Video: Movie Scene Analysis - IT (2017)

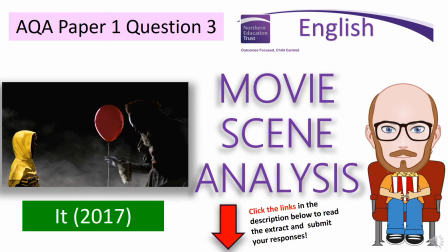[0:00]
Okay, welcome to Movie Scene Analysis, where we take a certain scene from a famous movie and we dissect it and analyse it. We look at the structure of that scene much in the same way that you'd look at Paper 1 Question 3 for AQA. How has the writer structured the text to interest the reader?
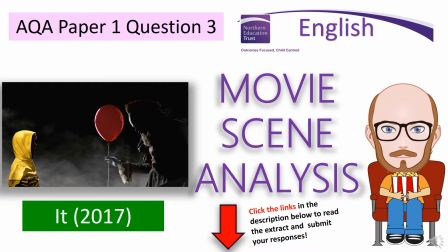[0:19]
We're changing that to how has the director structured the scene to interest the audience. The examiner for AQA tells us that we should have a cinematic overview of the extract when we're writing this question. So we're going to do that for real. We're going to look at it as a movie.
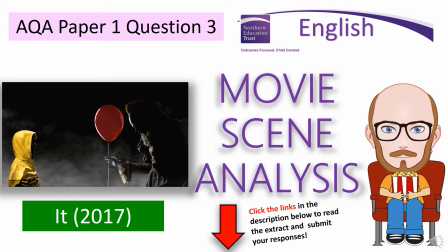[0:36]
Now we're looking today at It, the 2017 version, which is really accurate to the original novel by Stephen King. If you read, which hopefully you will in a bit, if you read the extract from the opening and you watch the scene, it's almost identical.
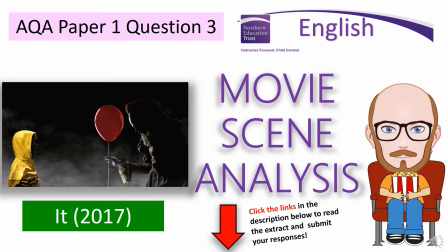[0:51]
So it's a great scene to analyse and start with. What you can do, if you look in the description here, there's a link that will take you to this extract so you can read Stephen King's opening and then answer the question that follows on structure. Everything I go through in this session will help you to do that.
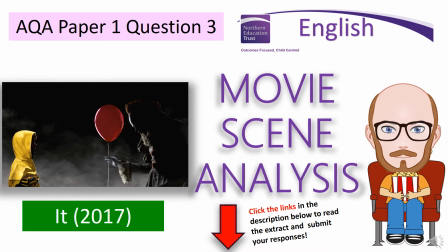[1:06]
As well as that, there's also a link to a Google form you can fill in where you can submit your answers, but as well as that, you can request scenes and request movies that you'd like us to look at in future sessions. So if there's another movie that you're really interested in, as long as it's appropriate, we'll look at that movie.
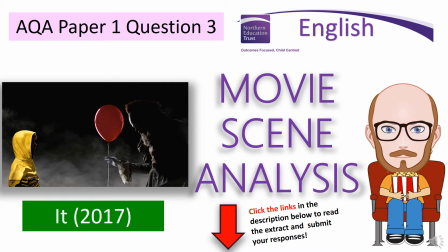[1:24]
So we're going to start with the opening from It, which is, as I said, really atmospheric, really opens well in terms of the horror.
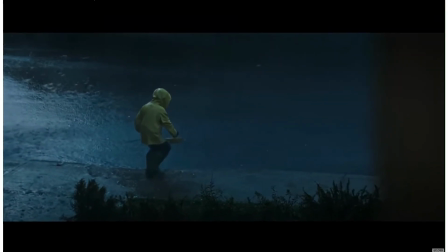[1:31]
So let's take a look. Okay, so this scene begins with a boy in the rain. So we've instantly got pathetic fallacy, haven't we? It's dark, and so that perhaps foreshadows the dark mood that's to come when we finally see the clown and the horror that's to come.
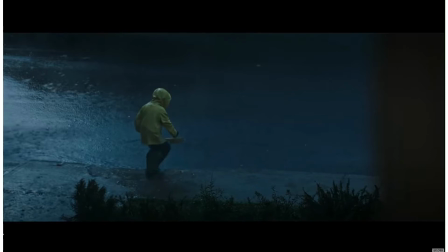[1:49]
So we know straight away we've got darkness there. Let's watch on.
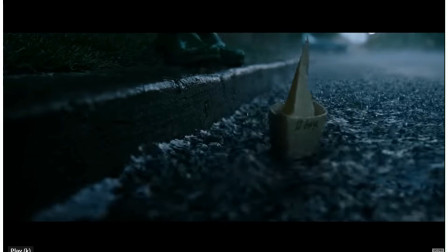[1:54]
Okay, I'm just going to stop it here because here we have this boat, this paper boat, which is like a motif all the way through. We see this boat right at the start, and perhaps this immediately establishes something about the boy. Paper's fragile. Maybe it represents the fragility of the boy. He's so easily broken, much like this boat.
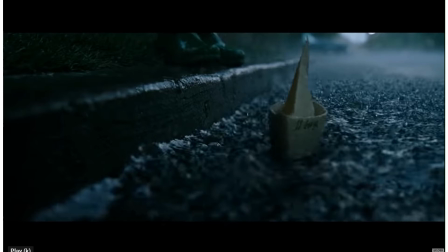[2:14]
Perhaps this boat also being quite aimless, meandering through the streets in the rain. So that could represent the boy too.
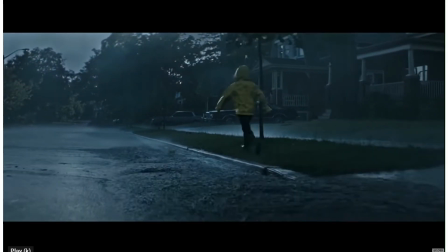[2:25]
Okay, so the boy is running at this point and he's happy, he's laughing as he's running, and perhaps that's a deliberate attempt from the writer or the director because he's created a sense of innocence about this boy, and that makes the later attack on the boy even more devastating.
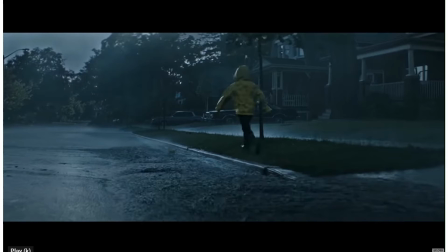[2:43]
The fact that it's juxtaposed with the innocence of the boy, we feel more emotive, we feel more sorry for this character.
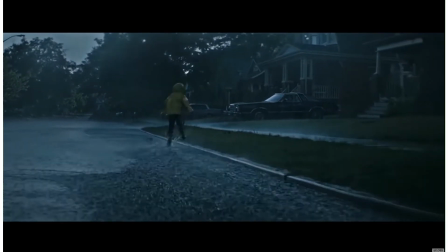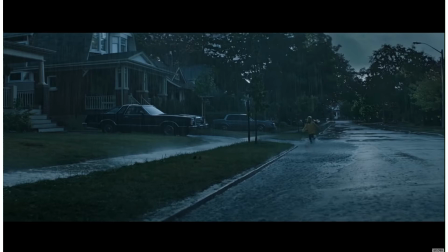[2:57]
Notice as well the colour in this scene. We've got the darkness, everything's dark except for the boy and his yellow hood and his yellow jacket. So he really stands out here, and yellow could be symbolic, couldn't it? Again, yellow could be a motif.
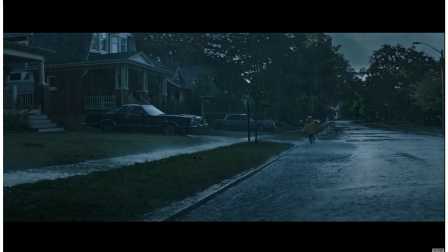[3:11]
Yellow represents danger, doesn't it? You could represent sickness and disease with the colour yellow, so perhaps it represents the corruption that happens later on.
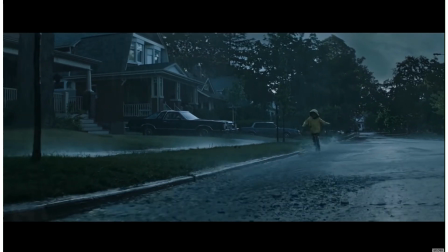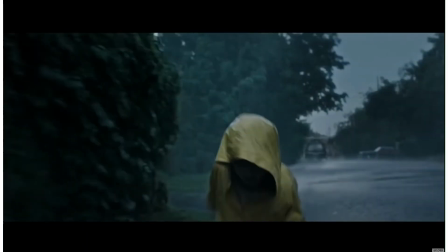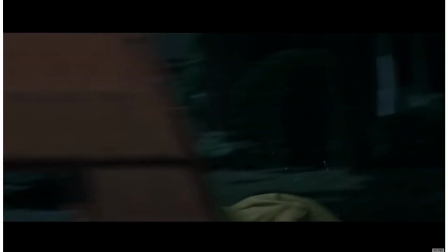[3:34]
Now notice just here he's gone under some danger bollards and caution signs. Again, represents the caution. We're constantly reminded as an audience or as a reader that danger's to come, and he's gone right under those,
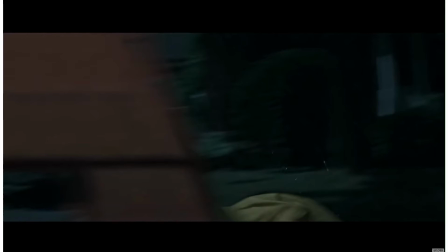[3:47]
representing perhaps that he is avoiding the warning signs all around him, creating a sense of tension for us as an audience.
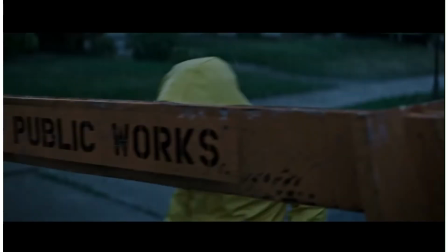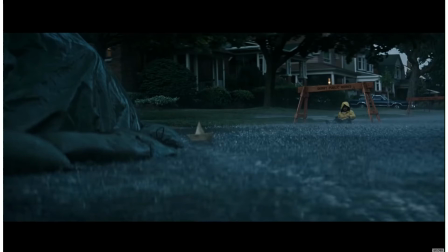[4:02]
Okay, he's fallen over here again. Could be a foreshadowing technique from the writer here or from the director.